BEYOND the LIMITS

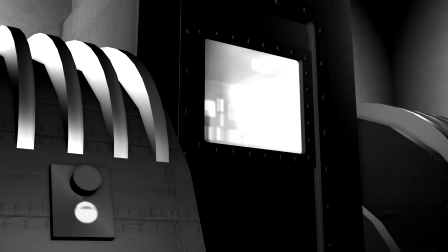(0:31) It is no longer possible for me to hide from others. I come to warn you.
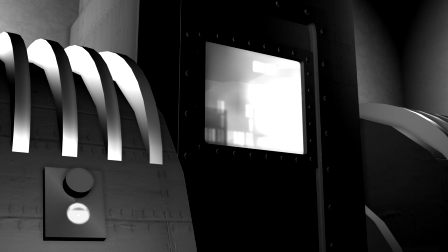(0:35) I know. The constable's already sent 2 men down here. Ignorance breeds fear.
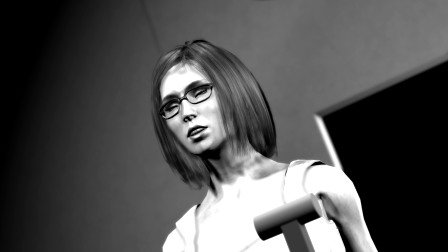(0:43) Why aren't you afraid of me? We're friends, Willem. You've always been kind to me.
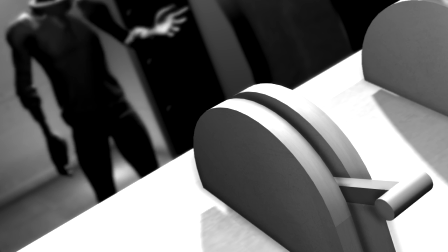(0:54) Are you still not afraid of me?
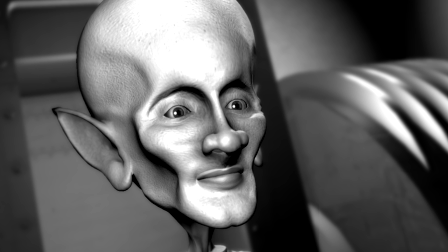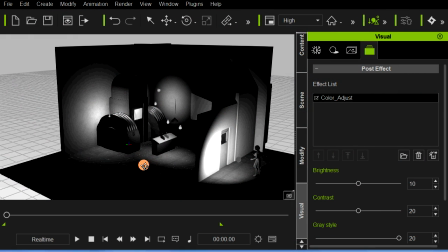(1:03)
Well, let's just take a quick look at our little Beyond the Limits scene that we created in iClone.
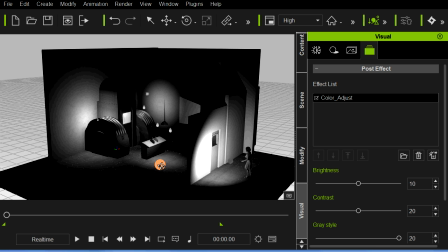(1:13)
First off, you'll notice it was black and white.
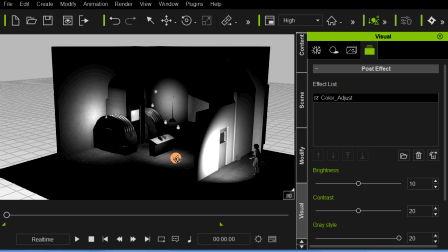(1:15)
Now you could easily do that in your nonlinear editing system when you rendered your animation and do that in post. I chose to use the color adjust effect and took the color out, and you can add those directly in iClone, which is a nice effect.
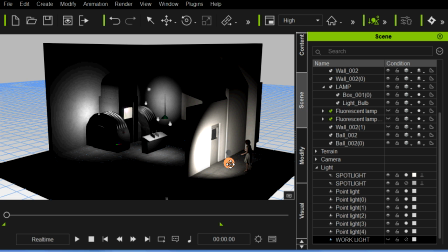(1:33)
We'll go ahead and turn it back off so you can see what it was originally created to look like. Let's turn on a work light here to give us a little more light to our scene,
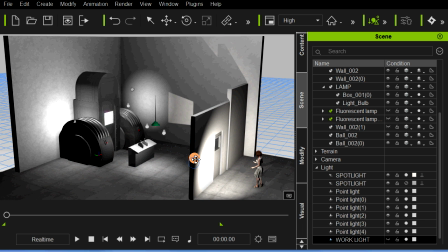(1:44)
and then we'll just zoom in here and see a general layout of how things are going to play out.
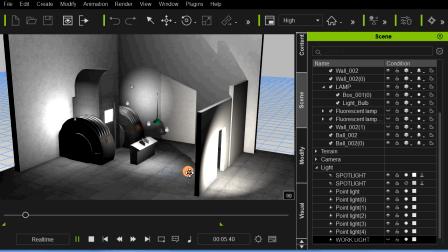(1:51)
Especially, let's look at the lighting and see the effect we did.
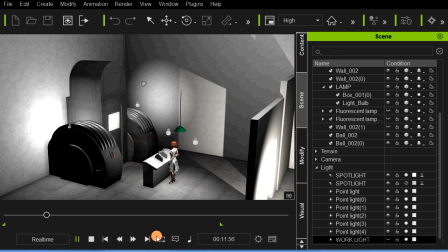(1:57)
We only used a couple of spotlights, and basically, obviously, to create shadows and to have maximum control. Those are right here, and let's highlight that.
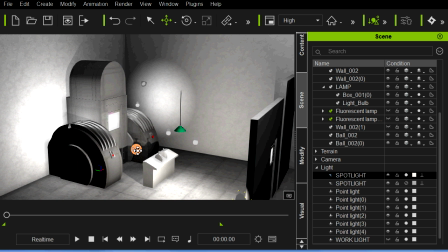(2:15)
And here it is back here.
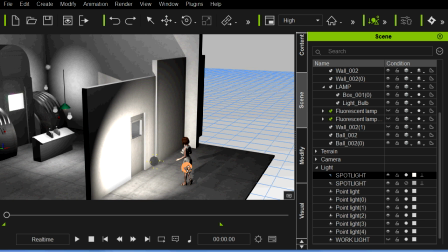(2:21)
And here is our spotlight right here. Definitely wanted a shadow as the sliding door opens,
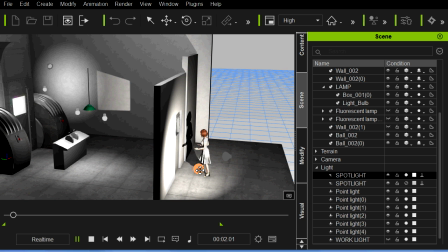(2:30)
so certainly wanted that to be a shadow casting light, and as you can see, creates a nice shadow there on the wall.
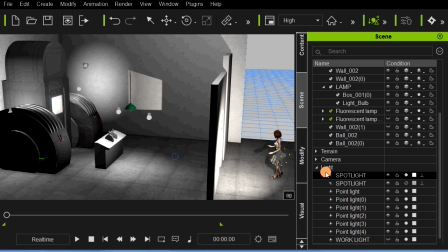(2:37)
The only other spotlight was this one right back here, and you can see that one there,
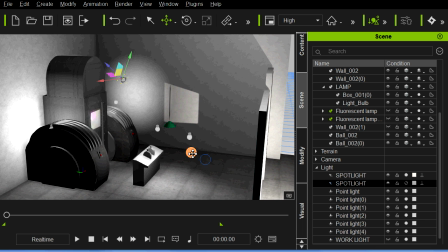(2:45)
and basically that just lights our actress and causes some shadows to fall back on the floor.
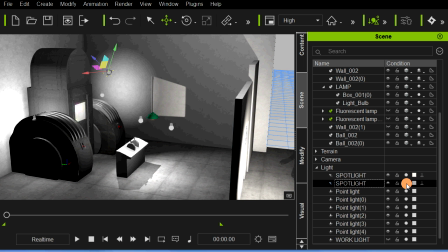(2:53)
So those are really the only 2 spotlights. You can see that effect there on the console. Just those 2 lights. Everything else is just a point light, and they just illuminate.
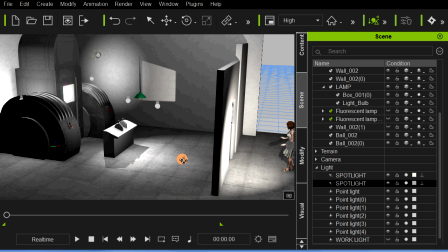(3:05)
They don't cast any shadows, so it certainly doesn't tax the system in any way.
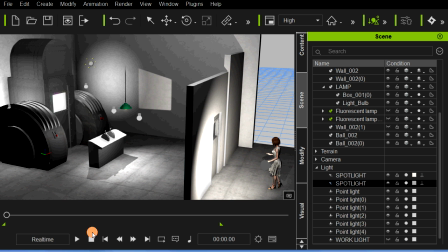(3:11)
But ideal placement is the key, and especially when you want to create shadows, as I definitely wanted to have nice shadows in this particular scene right here.
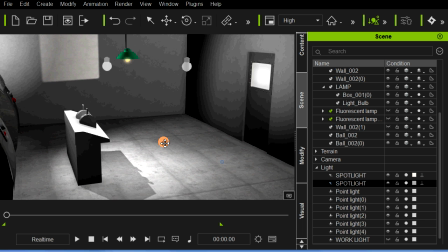(3:24)
And I did want to see her shadow come across the floor there a little bit too, so let's take a look at that shadow.
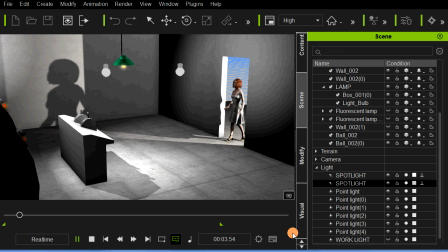(3:31)
Let's turn off our work light here, and let's turn it off when I stop.
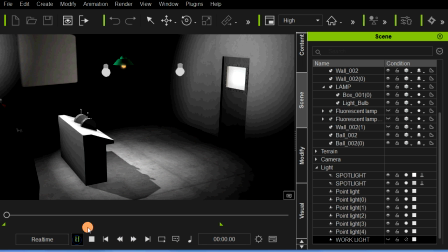(3:38)
Let's turn it off now. There we go. Now you can see, I think the shadow is even a little better.
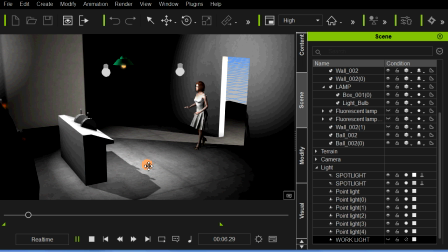(3:44)
There we go. Shadow on the wall, shadow across the floor, and now we're picking up our shadow from the other
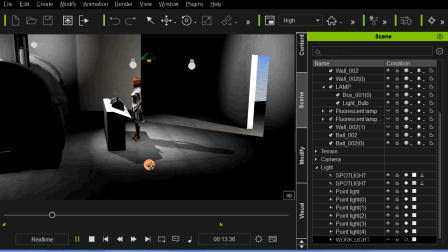(3:52)
spotlight here, casting back. Okay, so that's basic lighting.
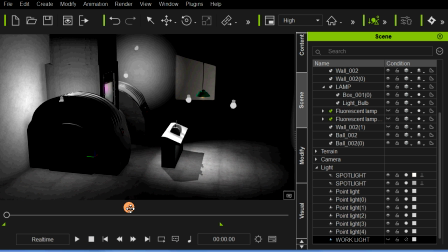(3:57)
We used, as I said, a lot of little point lights around. We have a actual light on the set.
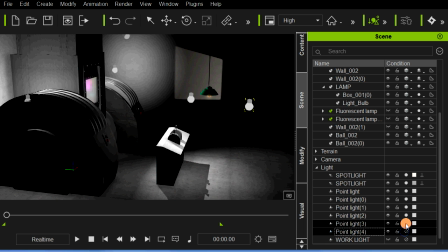(4:05)
I mimicked that particular light with some other lights. Let's turn these off here and just see what effect they are doing.
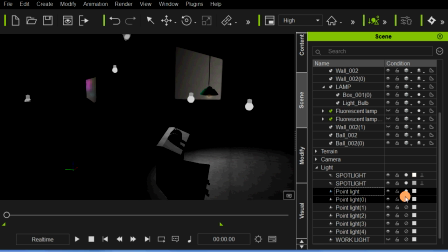(4:14)
And turn that one on, and can't see that one right now.
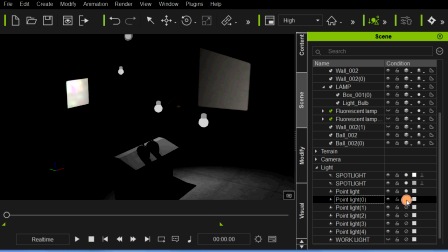(4:19)
I think that one is behind the booth, so we'll look on that one later. And there we go, there's one here.
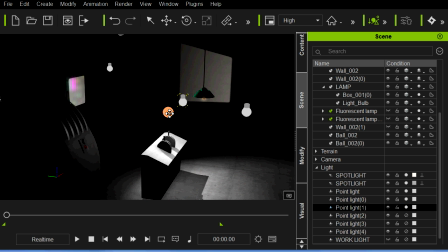(4:25)
Yeah, this one right here is kind of mimicking the light from our work light, actual practical light. And I, of course, cheated it over just a little bit for the shot.